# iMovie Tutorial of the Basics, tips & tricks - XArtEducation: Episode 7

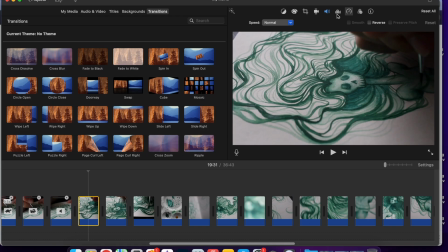[8:17]
Next up, we have the filter section.
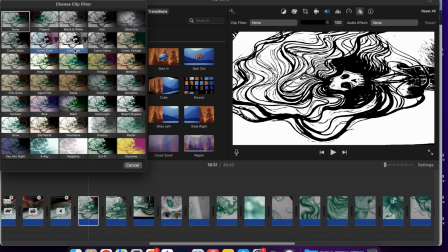[8:21]
So you can change the colors, make it look dramatic.
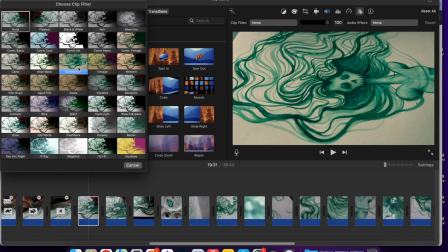[8:27]
This can really just create a certain vibe for your piece.
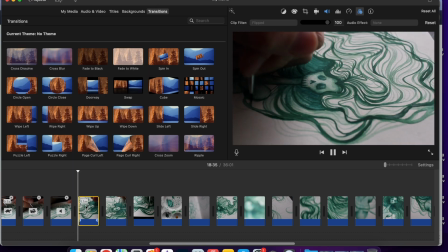[8:32]
Me personally, the only one that I really use is flipped. I like using flipped because then it's just another angle.
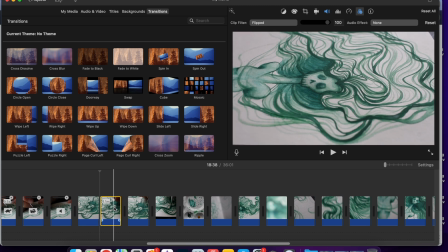[8:41]
But when you use a tool like overlay, which I'll show you later,
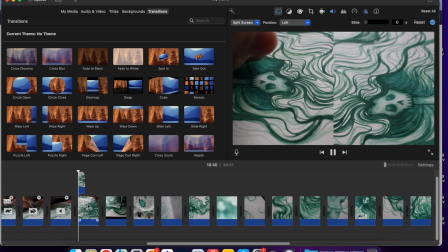[8:45]
it's cool to see the mirrored effect when you're painting or doing something else.
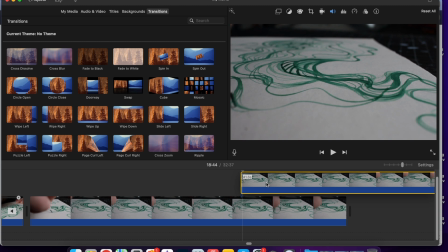[8:53]
So let's say I wanted to do this clip, I could put it on top, I drag and drop, but for now I really don't want to.
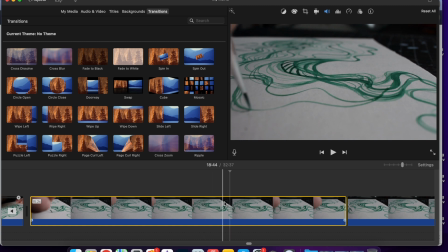[9:00]
I kind of just want this same exact clip right on top. So I'm going to copy, I'm going to make sure I'm at the end of the clip and paste.
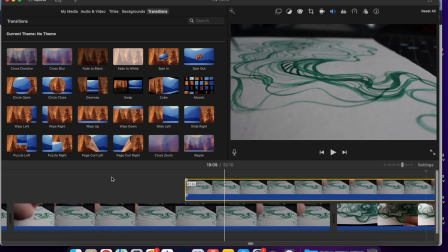[9:10]
And now I'm going to hover it above my first clip. And now I can't see what's going on. But the way to do it is you have that overlay.
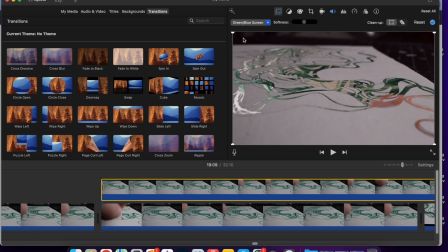[9:23]
So you click it. You can either do green screen, which here, actually it does kind of look cool because of the green. It makes an interesting effect. I don't really use it because I don't have a green screen, but this honestly looks kind of cool, so I might in the future. I usually use split screen.
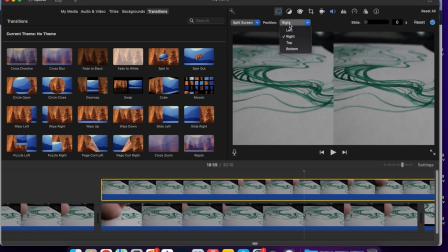[9:41]
You can either do left or right, top or bottom.
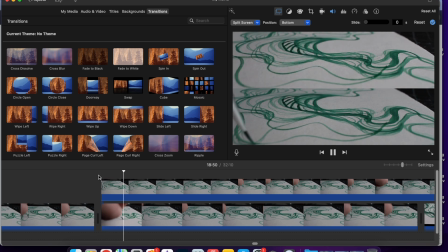[9:51]
I usually do the left or right or top or bottom, and it really makes the painting look a lot more interesting and you can show movement of time as well as just maybe something that was kind of boring.
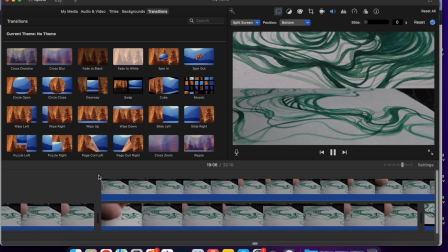[10:08]
It looks a little bit more interesting when there's more than one thing.
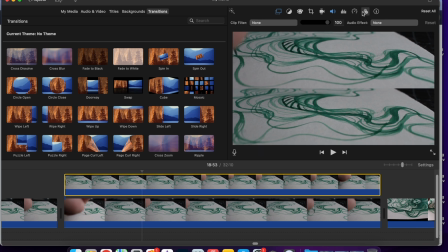[10:10]
Something else that I was showing before, you can go into the filters and you could do the flipped effect. And maybe if you put the overlay to the left, we flip it to the right.
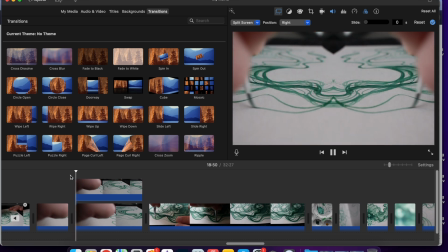[10:26]
And let's see if there's more. Okay, ooh, that's cool.
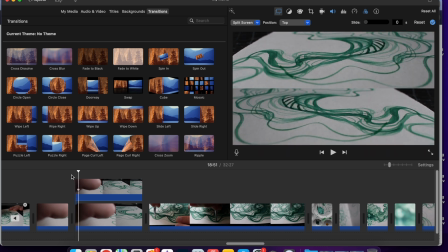[10:29]
And when it's flipped, it's just interesting to see the different directions, the opposites working, and it really makes it an interesting scene. That's more of like a cool artsy thing to me.
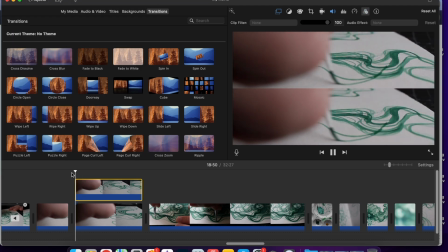[10:45]
You can even do none and just have the same scene twice.
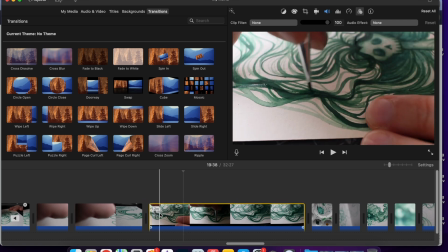[10:50]
If you don't want the same scene, maybe you just grab another clip.
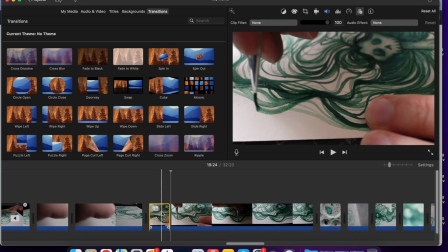[10:58]
All right, that's a cool little swirl. Plop that on top.
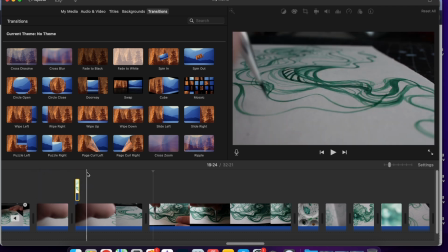[11:03]
Oh, wrong thing. Okay.
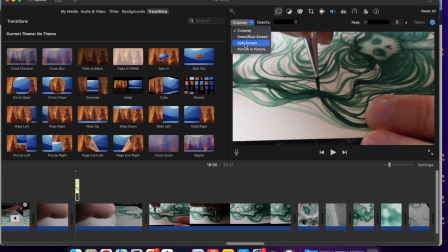[11:09]
I'll do an overlay. Split screen.
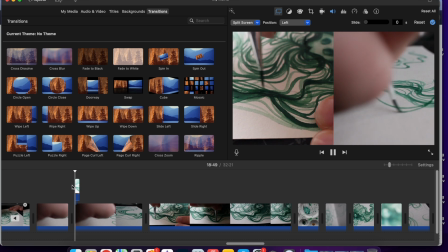[11:14]
And let's see what happens. All right, cool.
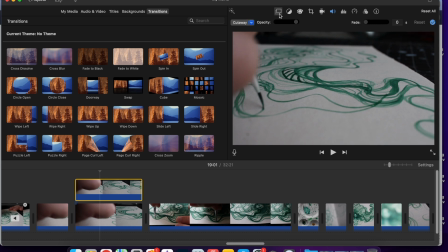[11:18]
Another thing you can do with the overlay is picture in picture.
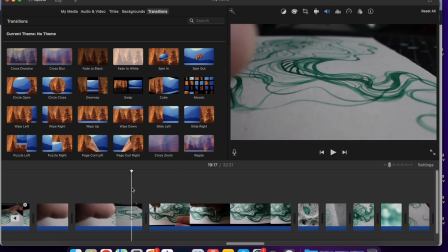[11:25]
So maybe you don't want the same clip.
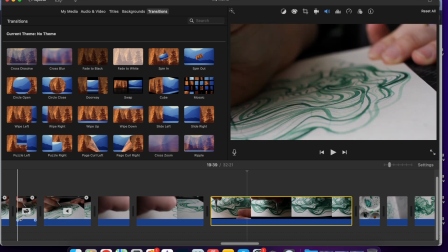[11:29]
You want something totally different. Something that is more visually interesting.
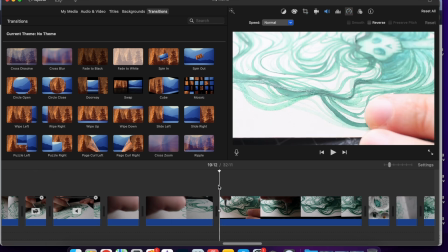[11:34]
This one looks cool to me, so I'm just going to cut that. Plop it over here and make sure I hover it above.
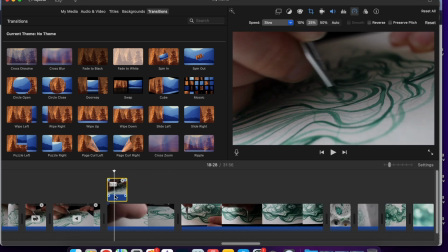[11:43]
Don't need this little clip. Now I want to do the overlay. I want picture in picture.
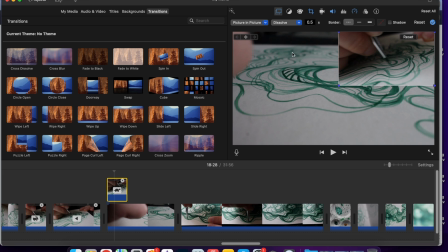[11:53]
And not much is going on up here in my piece, so I put something more interesting there. Sometimes I'll do this if I'm showing, if I'm referencing something like a different artwork or a different clip,
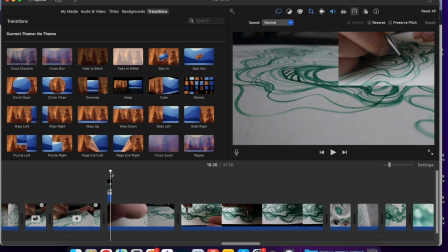[12:08]
or maybe just to make it a little bit more interesting than just the same stale wide angle shot.